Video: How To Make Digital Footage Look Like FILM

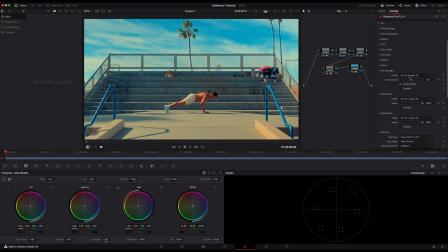This is a stylistic choice. You probably don't want this for most projects, but it can look great for flashback sequences or vintage looks. For most of my editing, I don't use this, but it is a good effect when you're trying to emulate like really old footage,
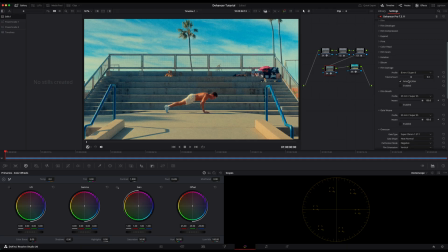or like Super 8 footage is a really great time to use this. But I'm just going to leave this off because as you can see, like
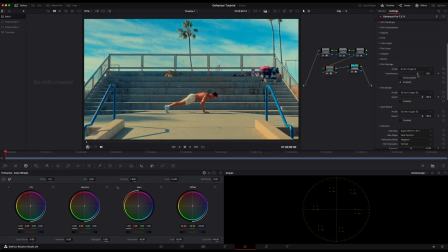you can start seeing all those different film effects on the footage and it looks like it's really damaged and really old. But for my footage, I like it to look clean and not damaged, so I'm just going to leave this disabled.
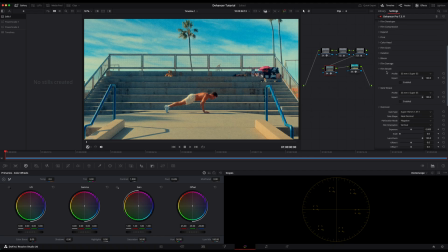The film breath module, this simulates the subtle frame-to-frame variations that happen with real film. Nothing is perfectly consistent with film. There are tiny fluctuations in exposure, color, and density from frame to frame.
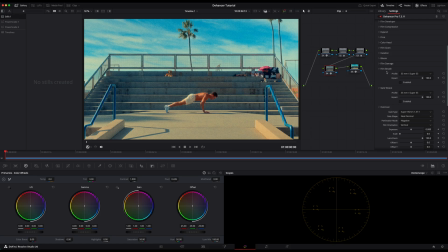So this randomness is part of what makes film feel organic and alive. It's a very minor effect, so when it's enabled, you're not really going to see anything happen, but when the film is playing, you're going to see slight flickers in exposure and color, but very slightly.
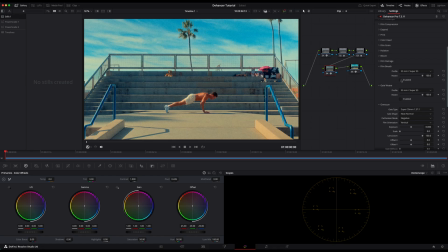I usually leave this disabled for most projects. Now we'll move on to the gate weave module. Gate weave simulates the slight movement of film as it passes through the camera or projector gate. Film doesn't sit perfectly still, so there's always a tiny bit of wobble in movement.
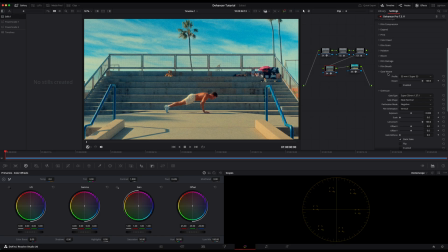This micro instability is another thing that makes film feel different from locked off digital footage. Again, profile, drop down, different formats have different weave characteristics. Again, 8mm, 16, 35, and 65mm. I usually, again, leave this off for most projects.
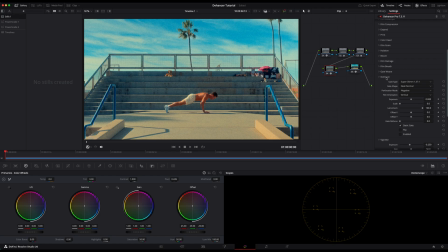Now we can go on to the overscan module. The overscan adds the film gate frame and sprocket holes around your image. This is a very specific stylistic choice. It makes your footage look like you're viewing from an actual film strip.
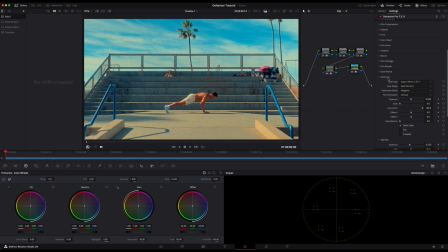It's great for music videos or other stylized content, probably not for narrative work where you want the audience immersed in the story.
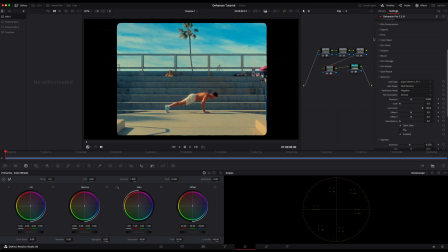So if we click enable, you can see there's a film border that goes around this. If we select Super 8, you can see there's a Super 8, which when I'm trying to emulate Super 8 footage, I usually use this a lot.
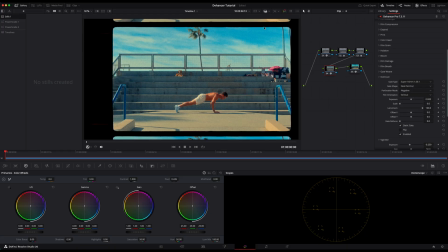It's great for that. Super 16, you can have that overscan effect as well. And so these effects are great when you're trying to emulate like 16mm or 8mm,
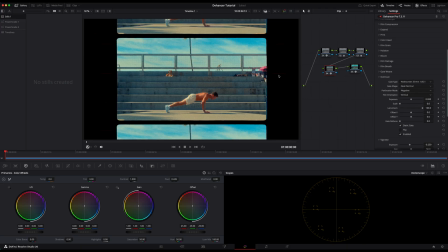or you want like some kind of border showing for archival footage or something.
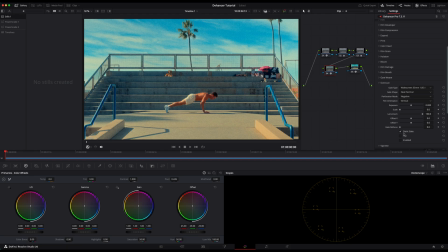But for most projects, I'm just going to leave this disabled. Now we'll move on to the vignette. The vignette darkens the edges of your frame, naturally drawing the viewer's eye towards the center. This happens naturally with many lenses, especially vintage ones and wider apertures.
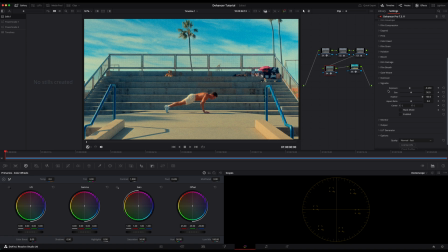It's a subtle way to focus the attention and depth of the viewer.
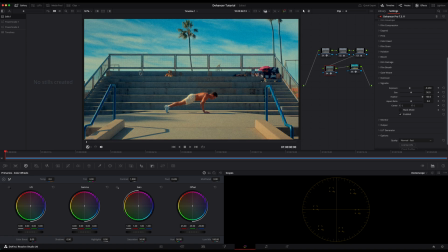So if we click enable, you can see the image gets a bit darker around the edges here.
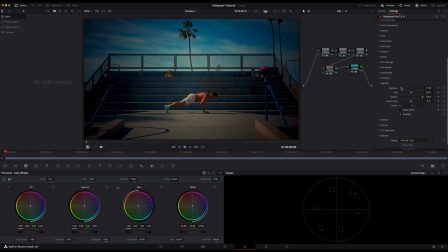We can change the exposure, which will really darken it,
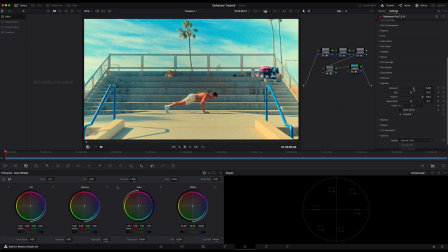or we can add a reverse vignette as well, which is becoming very popular in a lot of photography images.
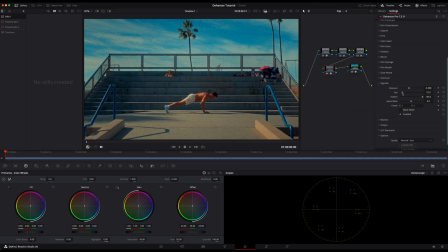If we change the size, we can see it gets really close to the center
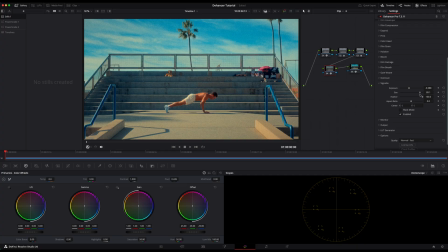versus if we move it out this way, it gets a bit closer to just the edges. The feather obviously does what feather does. It'll feather the edges of the vignette. So you can see again, if we adjust the size,
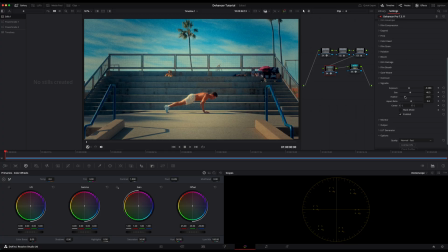move it around me, then adjust the feather, and it really pulls your focus right into the center of the frame. The aspect ratio, this stretches the vignette horizontally or vertically. So just to show you what this looks like, right now it was a perfect circle,
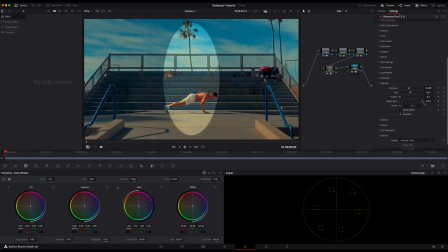and we can stretch it horizontally or we can stretch it vertically depending on how we want the effect to be.